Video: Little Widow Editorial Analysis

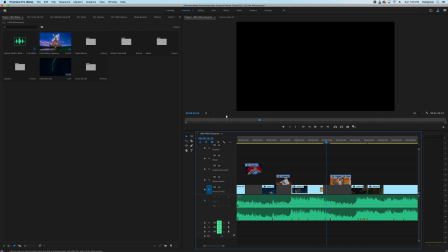Okay, here we have a number of hits, and I've chosen to use one shot because in this particular shot there are
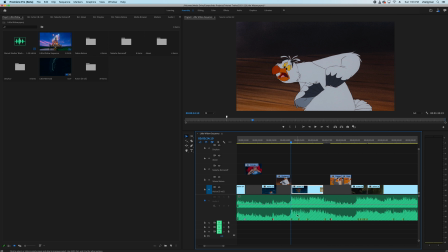some lighting cues, and I felt they worked well enough to time to that.
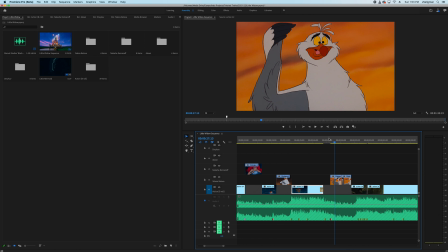We do a fade to black as the music dips down. Here I actually have a jump cut. I've taken one shot and sliced a little bit of time out of it just to help the mouth line up a little better.
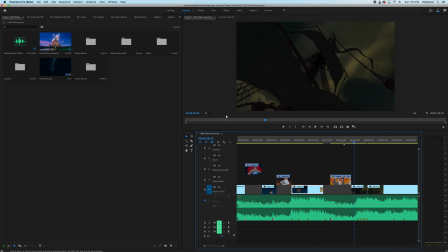We're still both trained killers.
You don't even notice it. It's right here.
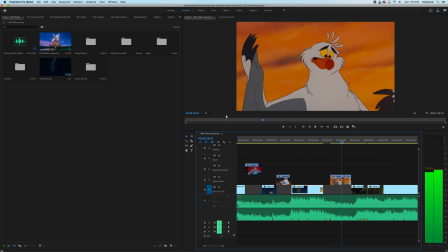There's a little bit of a movement, and it's just sort of concealed by the action anyways.
Trained killers.
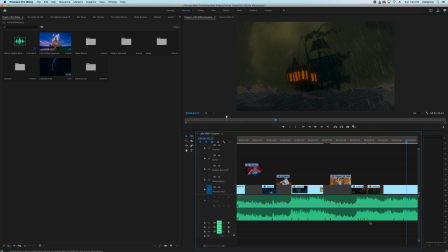Once again, there's a lot of percussive hits right here in the sound, but I matched them up with one shot or two shots here that simply had a lot of lighting changes.
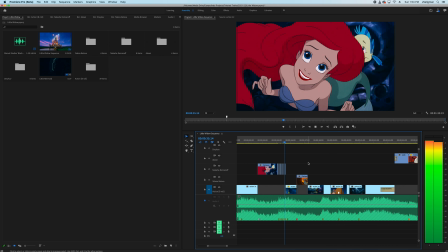We have unfinished business.
Okay, here's a blink edit.
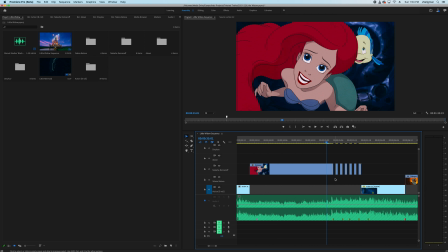This can actually incidentally be done. There is an effect that does this as well, but I simply went through and made some cuts. If you look carefully, they're not even timed exactly to the audio beats. They're just real fast, just as the music is real fast here.
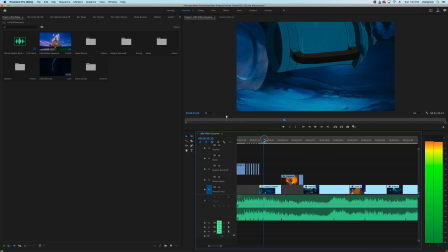There's the timing marker from, let's see, this object hitting the ground.
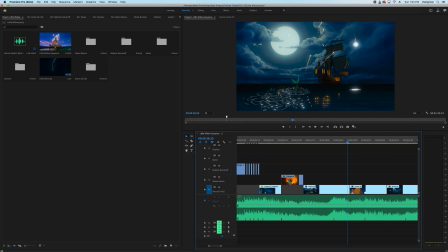Okay, here there's a sound effect right as her body enters the water again.
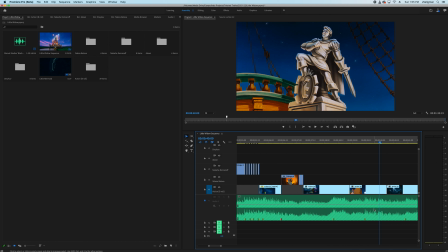Okay, here there was a sort of a grunting sound which matched the action.
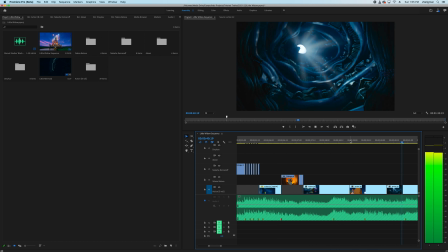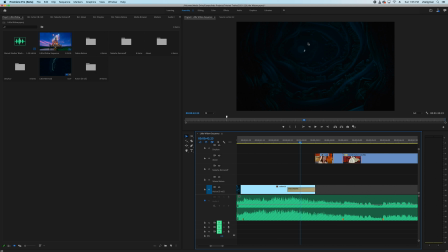Okay, here the music dies down and also it gets dark, so I chose an idea that visually matched what I heard.
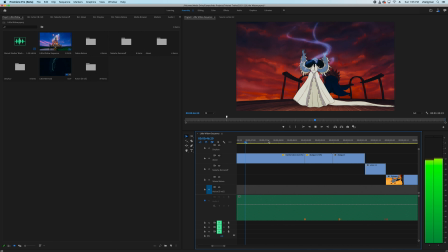Still fits.
Okay.
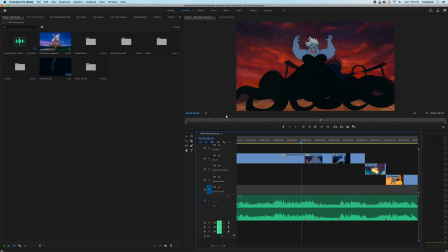Here the gag, of course, is still fits during Ursula's transformation into this other costume.
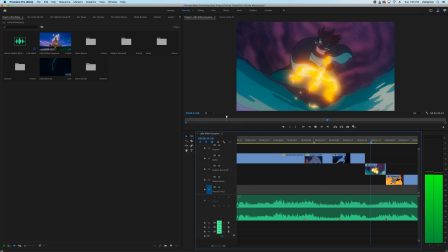Family. Back together again. You got fat. Smelling waterway.
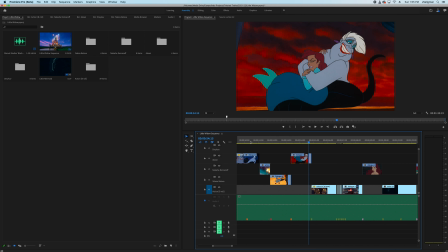Oh, and here my computer slowed down. One moment.
You got fat. Smelling waterway.
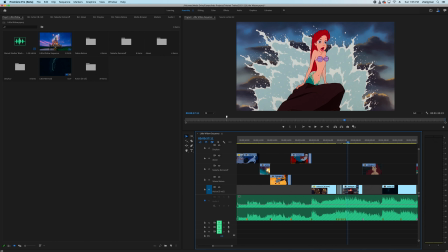Okay, there's another blink edit here, and then this is probably the most famous shot from this particular movie,
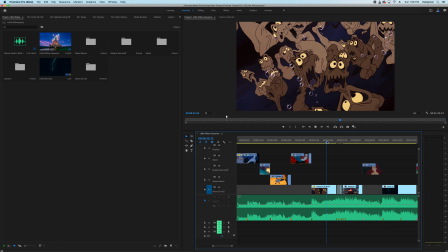which I wanted to time out to the music score as well.
There's a new world of.
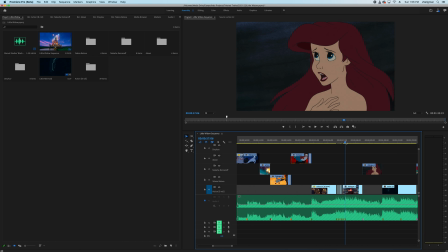So as she slides up on the rock here, the
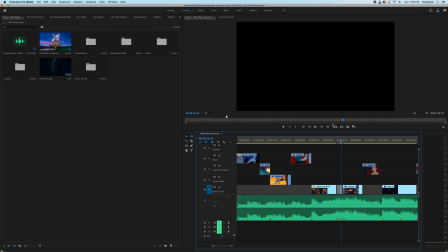surf, the ocean hits behind her, time to the music.
There's a new world of widows.
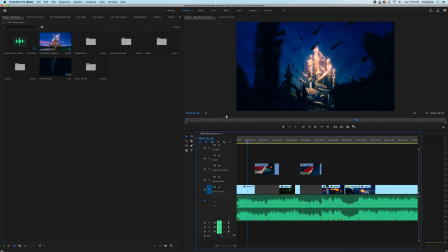Okay, so here, New World of Widows, and I was able to find a piece of footage that included a lot of mermaids, so I'm matching the dialogue to something I see on screen conceptually.
New enemies.
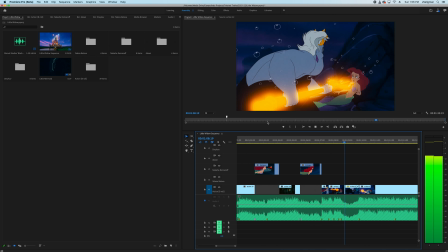I'm done running from my past.
Okay, here, lots of quick little edits, time to action.
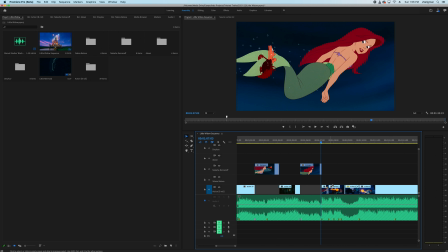So she says, I'm done running from my past, and then we see lots of jabs from Ursula with Poseidon's trident.
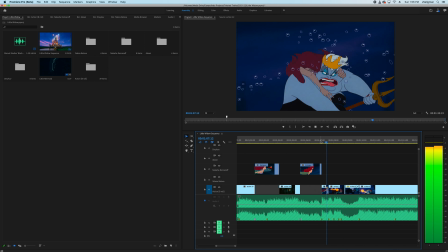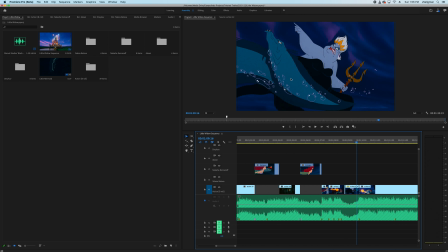Okay, these little eels slide out as the music makes a sound.
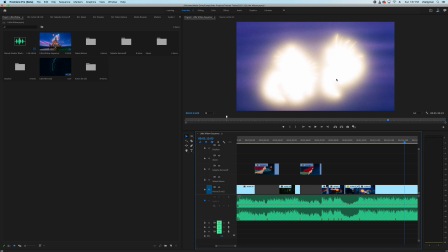Okay, again, there's a lot of visual stuff happening in this particular shot, and the music's crescendoing. It's getting louder, swelling, and having percussive hits, and so that was an easy way to time these together without doing rapid edits of multiple shots. Notice this is one fairly long shot here.